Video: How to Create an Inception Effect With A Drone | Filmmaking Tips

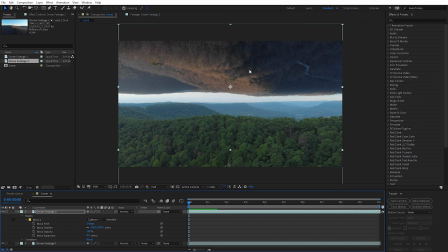491s
Again, because we flipped this one over, it's now kind of moving in the opposite direction. Well, what's nice is we have a lot of ways we can fix this, so it gives us a lot of latitude in post here. The first method we could use is we could actually just reverse the footage on top, and that'll change it to where it's moving in the opposite direction.
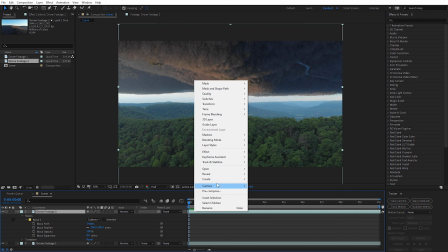506s
And to do that, with that footage selected, I'm just gonna right click, come up here to time, and then you're gonna see time reverse layer.
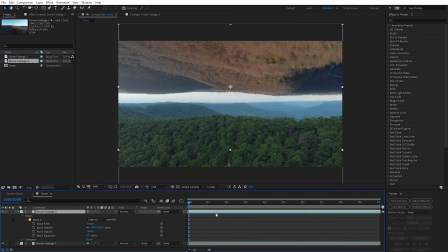513s
So I can just select that. And you'll see this kind of like blue bar appear on the bottom of your footage, and that kind of indicates that it has been reversed. So if we go ahead and start to preview this a little bit, we will see they are both moving together now, and that's what we want. However, I will say that reversing the footage like this tends to render a little bit longer. It takes a little more processing power.
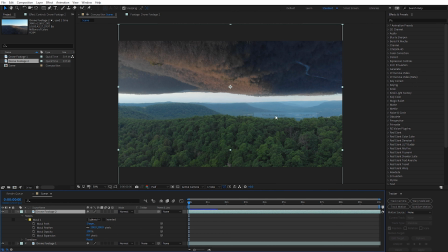532s
So I typically don't do that. So I'm actually gonna go ahead and change that back. And what I like to do is use a preset just to kind of flip the footage around called flop. So if you come here to the effects and presets, I'm just gonna type in flop. And I'll select that and just apply that to that top version of the footage.
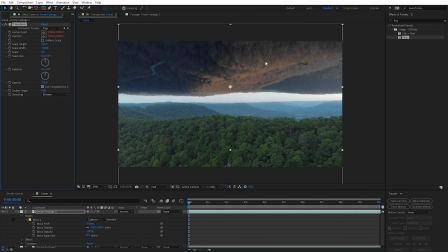548s
And that's just gonna flip it around so that now it's actually gonna move in the correct direction. You can see that just apply the transform effect. And this tends to be a little less render intensive. And it's just my personal preference above time reversing the layer every time. Now it's worth noting again with these shots, they're both 4K and we have a 1080p composition.
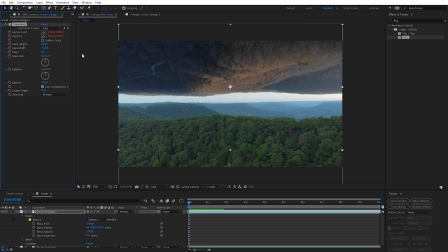566s
So this actually allows us to do a little bit of camera movement kind of in post, which can really help sell this effect as well.
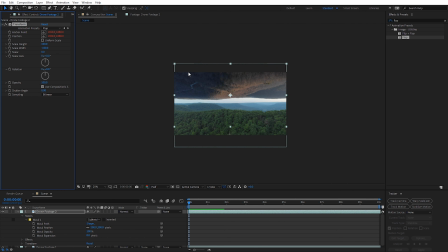571s
And you can even see if I zoom out here, we have quite a bit of footage at the top and the bottom that we're not even utilizing at all.
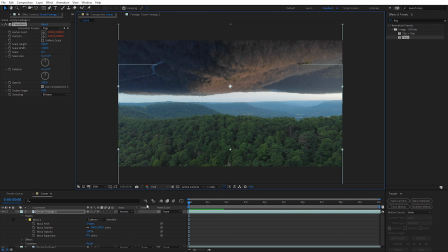576s
So what I wanna do here is I'm gonna zoom in, I'm gonna select the top footage, and I'm just gonna come down here and I'm going to parent it. So I'll click the pick whip here, and I'm gonna parent it to drone shot 1. And what this is gonna allow me to do is kind of move and scale this bottom shot, and it'll automatically scale and reposition the top shot as well, so everything will kind of stay in sync. So what
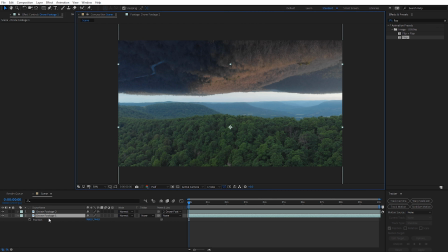596s
I'm gonna do is I'm gonna select the bottom shot here. I'm gonna hit P for position. And I'm just going to hold shift and drag up a little bit.
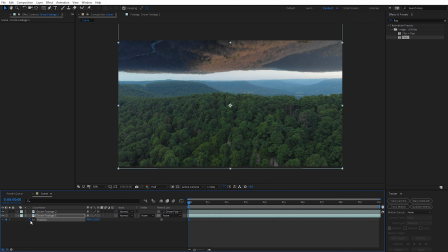602s
So it kind of reframes it upward. We'll go ahead and create a keyframe there. And I might even scale in on this as well. So I'm gonna hold shift and press S, and that'll open up scale. Let's go ahead and create a keyframe for that.
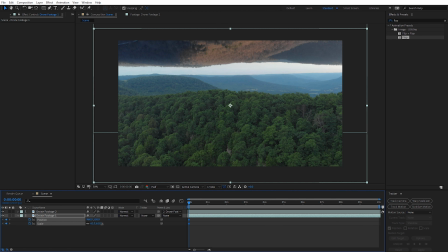614s
And I'm just gonna increase the scale here a little bit. And we may reposition this up a little bit higher as well, something like this.
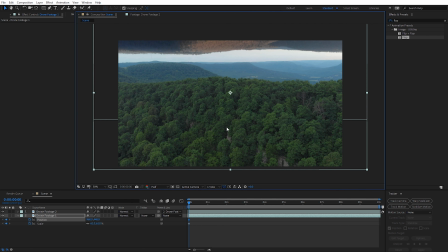622s
So now you can see we can barely see that top landmass. So it's gonna kind of act like a reveal at the end. So let's just move all the way down to the end of our composition. Let's go ahead and set this scale back down to 50.
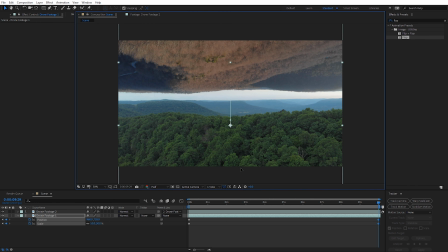633s
And I'm just gonna click and drag this to reposition it back down. So we'll kind of reveal more of the top half of the landmass here.
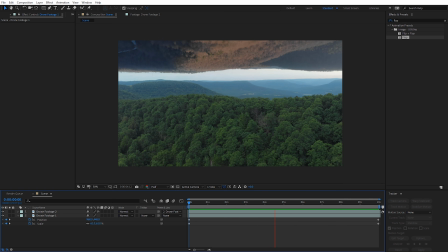639s
So you can see the way this kind of moves. It starts out looking at the bottom terrain, looks pretty normal, and then it kind of pulls back to reveal the Inception style effect that we can see.
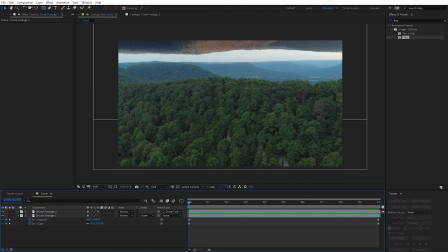649s
And that's really how easy it is to create this effect. Again, you just wanna make sure you're working with two different drone shots that have the exact same movement, or at least a very close movement. Finally, to tie everything together, we can just right click here and create a new adjustment layer.
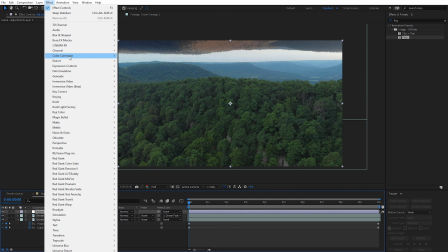661s
Then we can apply some color correction with something like Lumetri Color or a color grading LUT. There are two other things I want to mention that can help you when you're creating this effect. And the first one is, if your footage is just a little bit shaky, how you can stabilize it. So if you need to actually stabilize one of your clips, it's really easy to do.
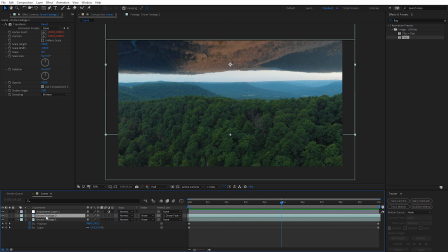679s
For this example, I'm gonna pretend like this top clip is a little bit shaky. So I'm just gonna select that shot, come up here to layer, and come down here to pre-compose. And I'll just call this stabilize. And this is really important. You wanna make sure you leave all attributes in this scene and go ahead and click OK.
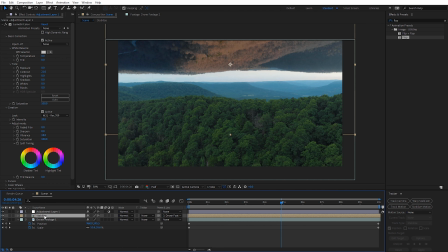695s
And what that does, it creates a new composition down here. So you see nothing's really changed, but if we double click in this composition, we now have access to that full 4K file.
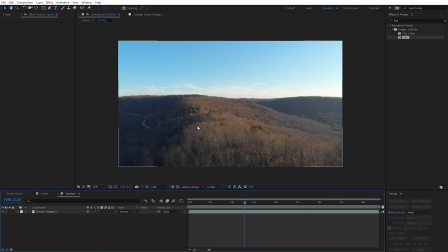703s
And this is perfect for us because there's no effects or anything applied to it. So we can go ahead and stabilize it right here, and that'll just exist inside that other composition. So to stabilize your footage from here, I'm just gonna select my footage, and I already have the tracker window open.
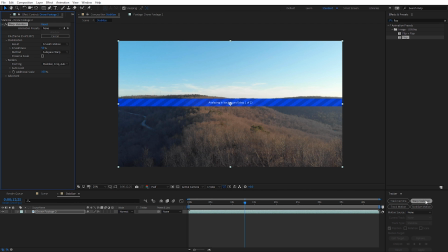715s
I'm just gonna select Warp Stabilizer. And that's gonna automatically start analyzing your clip. I'm gonna speed this part up just so we can kind of see the settings we need to use when this finishes. Okay, now the footage has finished stabilizing. What you need to do is, under smoothness for the method, we need to change this to be position, scale, rotation.
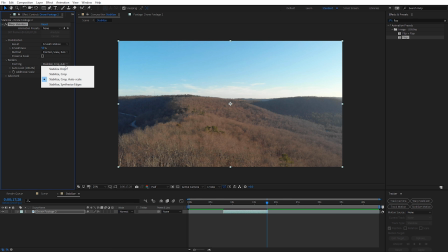732s
And then for the framing, we need to change this to be stabilize only.